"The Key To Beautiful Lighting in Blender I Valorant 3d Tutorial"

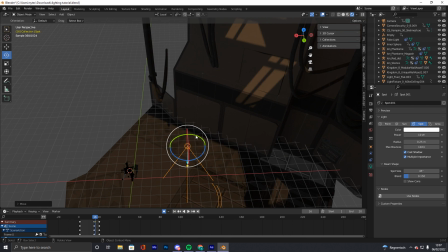504s
Say, place it like there, point it towards our skin.
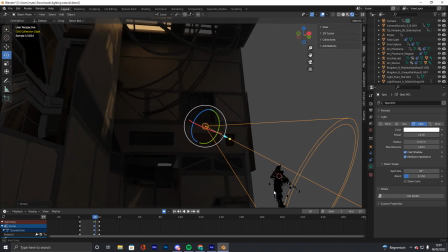510s
Yes, so it's some spotlight, so basically we need to make sure our main subject is inside of this type of cone, I think.
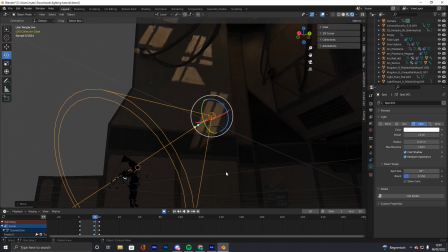519s
I don't know what's it called. Yeah, so we can now crank this up.
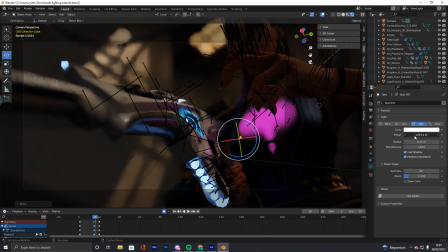527s
See, it doesn't make that big of a difference.
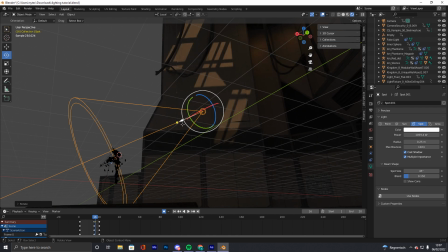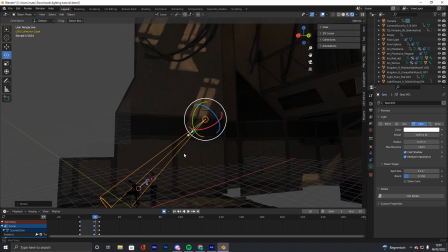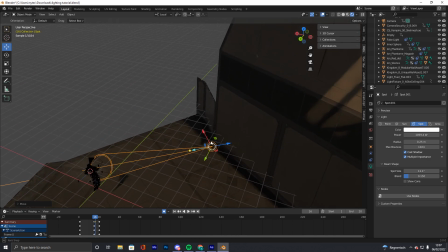541s
Always some trial and error. If you have only one screen, I usually would just drag it around and see how it looks.
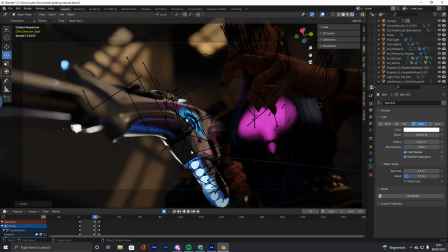547s
But yeah, this time I gotta just try it out. So yeah, now we get some small rim light over there.
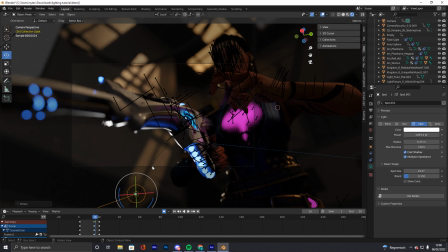560s
Okay, yeah, that's already pretty cool. What am I gonna do for this?
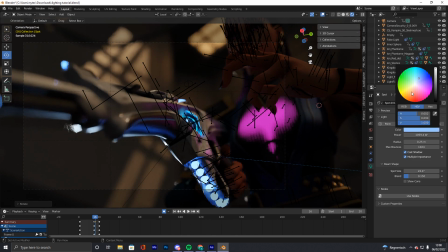567s
Could be blue. Now we need to think about where we want this room light to come from. We could say it's this light, or it's the sunlight. I think I'm gonna go with a bright blue, actually.
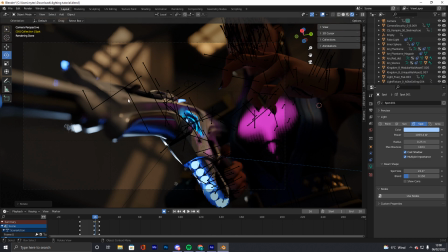583s
Because I'm not gonna do the orange by hand, and the orange is gonna be on top. So for the orange, we always need a rim light.
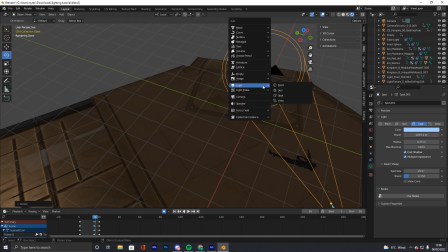591s
Rim lights are the key. Trust me, if you don't have a rim light, your scene looks ass. So what we wanna do is create a rim light, RX90, RZ90. You can just order the band if you want as well.
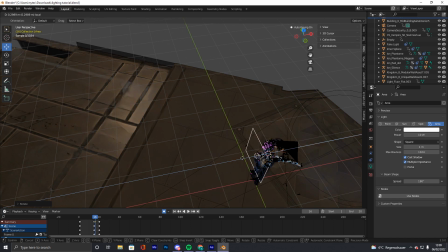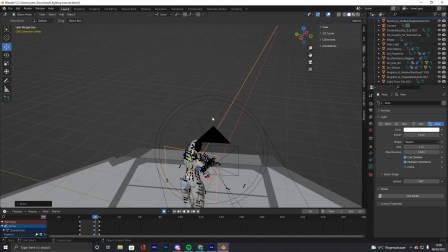616s
So for the rim light, what we want to do, and this is pretty important, is we want to create an area light,
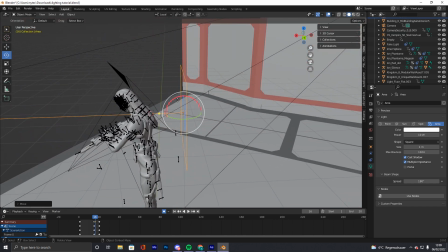622s
and then we want to like do the exact opposite angle of the camera,
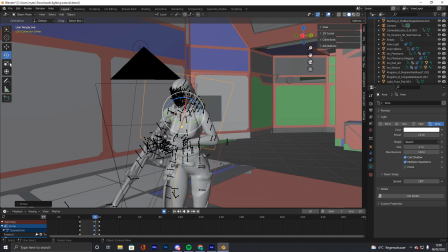629s
like that. It's pretty nice. And if you do it like thinner, you get like sharp rim lights, which is also pretty cool. So now we can place it like there.
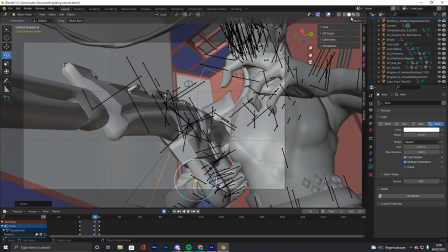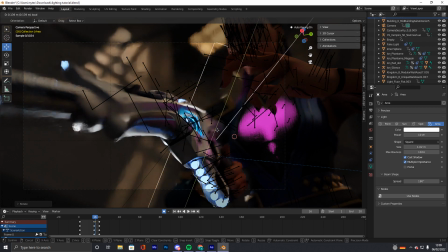This one, it definitely needs to be pretty warm, so it like sells it. Yeah, I think that looks really nice.
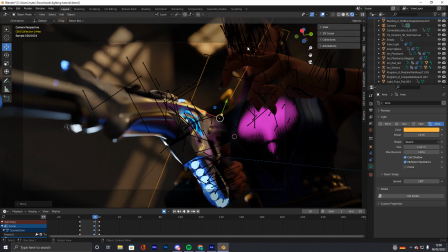666s
It's really hard to get rim lights on like the head because it's a round subject, but you can also just press multiple area lights until it works. So yeah. So what's missing now, as you can see, there's some blue light over here, but it
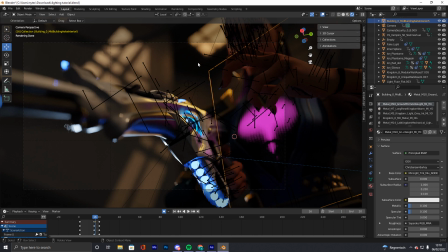681s
isn't really that visible on the other objects, so I manually do that most of the time.
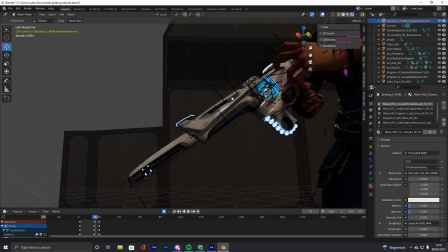687s
So what we can do is, first of all, add a point light.
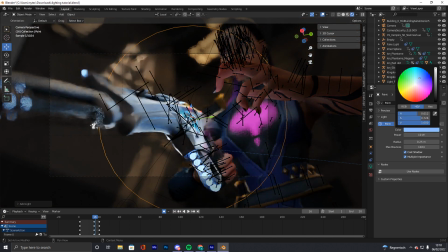693s
This one shouldn't be that big though, so just give it a blue. Now we do let me crank this down.
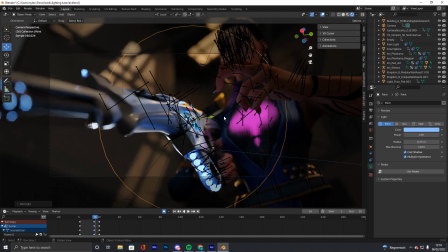699s
This already sells it way more, it looks way nicer in comparison to no light. Oopsie. Rim and this one light, it's pretty cool. I think 1.5 should be enough. Oops. That's fine.
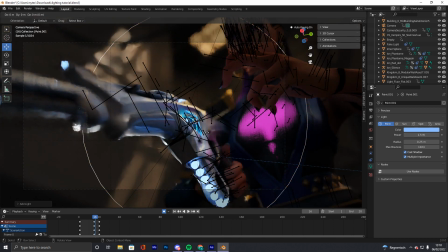720s
And the next thing we can do, now duplicate this and set it to an area light.
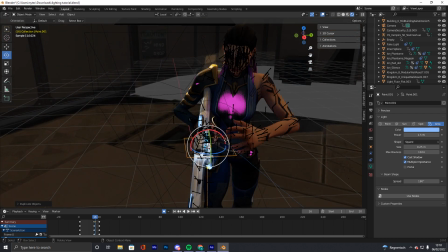724s
And the point of the area light is to emit the hand, because I kinda wanna have like some blue reflecting on the hand to sell the weapon and the blue.
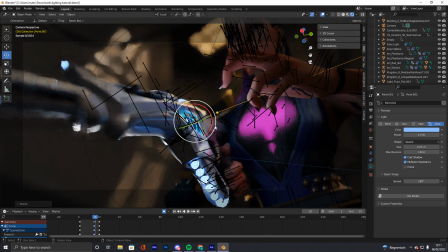738s
Just do it like that, and we can crank this down, do it a bit more to that direction, like blue, maybe to like 6,
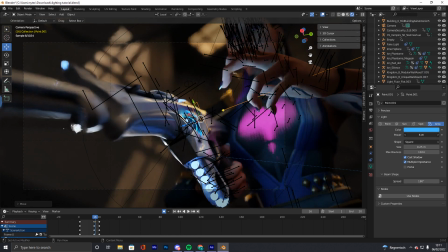754s
that's too bright. Small addition, because I just realized I forgot a really important part, so yes, this OC node, but of course we can add an environmental light. So to do that, we go to like just to, we don't want to have like gray over here, we want to have like some reflection at least.
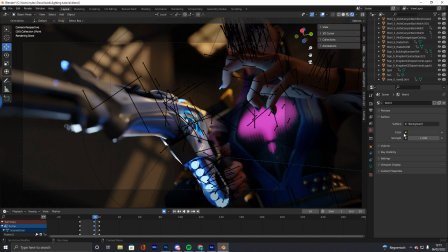770s
So what we can do is we go to this world, the color, click environmental texture, press open,
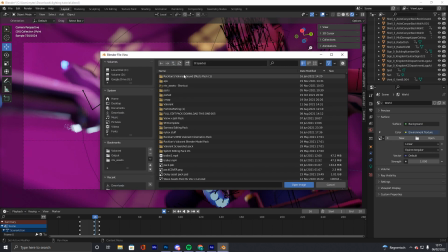776s
then go to wherever we saved an HDRI texture, something like that. I'm stupid, Netflix stuff, HDRIs, and then you can just use a pretty neutral light.
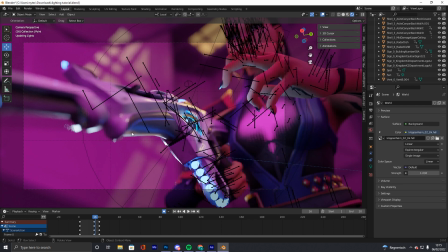791s
I always want to use neutral lights. We add that. Bam, it looks really nice.
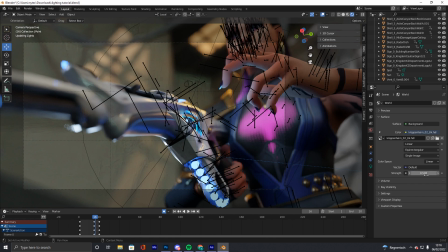798s
We want to have like more focus on our lighting. We can set this to like 0.5. And yes, no one, this scene is really selling.
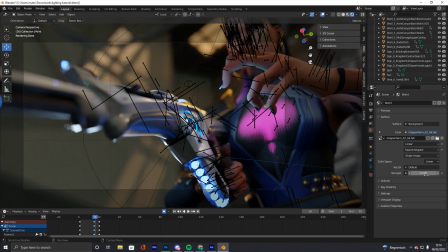806s
I was just, I finished the other one, I was thinking, oh, what did I forget? And yes, I forgot to add an environment. So this is how we want to end up. What we want to end up with. Thank you guys so much for watching. As I already said, comment down whatever you want to see next.
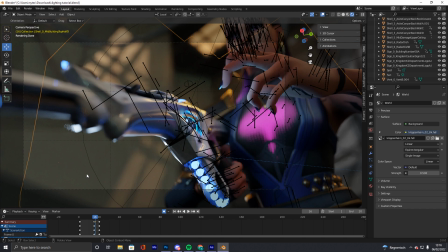823s
I will do it. Hopefully it won't take months this time to finish the next tutorial.